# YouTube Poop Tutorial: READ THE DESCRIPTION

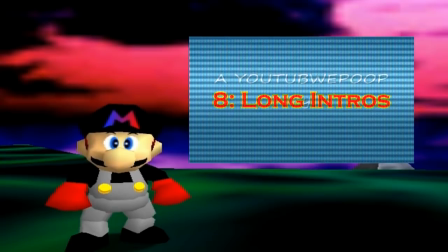(12:28)
If the viewers are bored enough, they'll probably leave before the intro's over. If you really want to put one in, keep it around a few seconds.
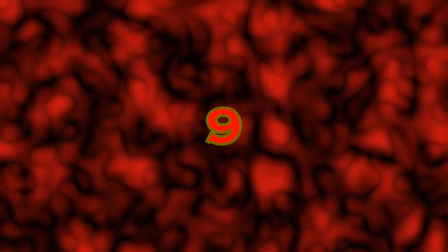(12:36)
Number 9.
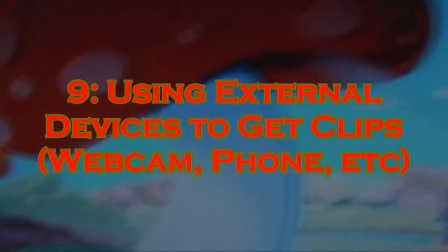(12:41)
Using external devices to get clips. Guys, downloaders exist. Use them. Using a cell phone or handheld video recorder is a big no-no. Why?
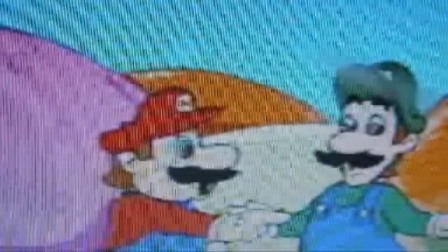(12:51)
Look at the quality. You'd be better off using Hypercam. I repeat, Google a tube catcher.
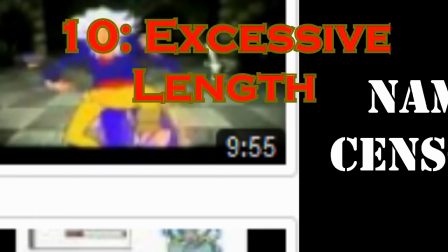(12:58)
Number 10. Making a poop way too long. I've seen a bunch of poops that go on for 8, 10, 15 minutes. Unless a poop that long has enough good content to keep its viewers engaged, more than likely they'll leave before the halfway mark. Some of them are even split up into multiple parts, ranging from 2 parts to over 10. Length does not determine the quality of a poop. Number 11. Pay attention, folks. I believe this is the worst possible thing any pooper could do.
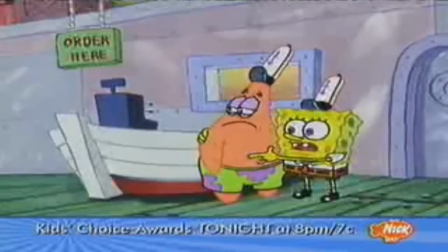(13:30) Fish paste! It looks a little dusty around table 3. How about if you sweep it out?
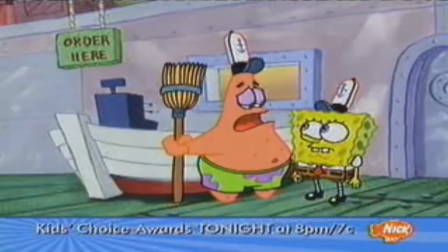(13:35) What's the point? I can't do anything right. You'll do fine.
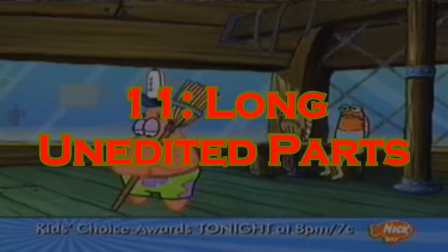(13:44)
Using large chunks of unedited material.
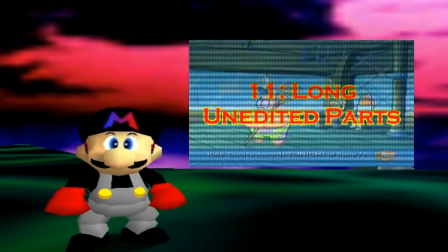(13:46)
Using a few seconds of unedited material is okay if you're building up to a joke, but I've seen poops that have hardly any edits at all.
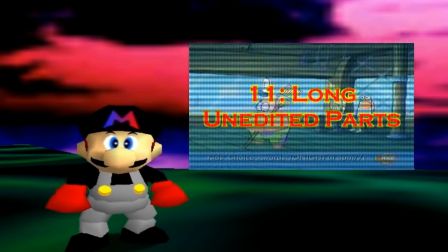(13:53)
The whole point of YouTube poop is to edit the source. This is practically guaranteed to slaughter a poop. Avoid at all costs. Alright, in conclusion, making YouTube poop well takes practice. Don't expect to make a great poop on your first try. I sure the hell didn't. Also, experiment with different poopisms and think of clever ways you can make fun of your source material.
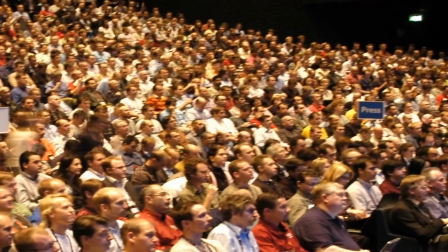(14:17)
A lot of different viewers means a lot of different senses of humor, so you have to develop your own style and find your audience.
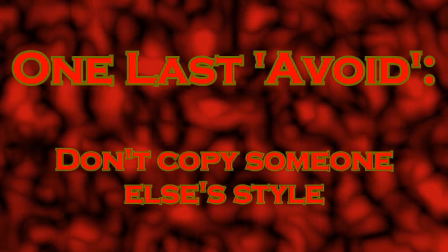(14:23)
Unless you deliberately copy someone else's style, which is not advised.
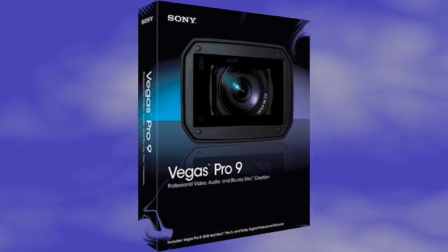(14:27)
If you need help with your movie editor, say you're just starting out with Vegas, YouTube has a ton of tutorials. And thus ends my YouTube poop tutorial. I hope you all learned something today, and thanks for watching. This is MoBrosStudios signing off.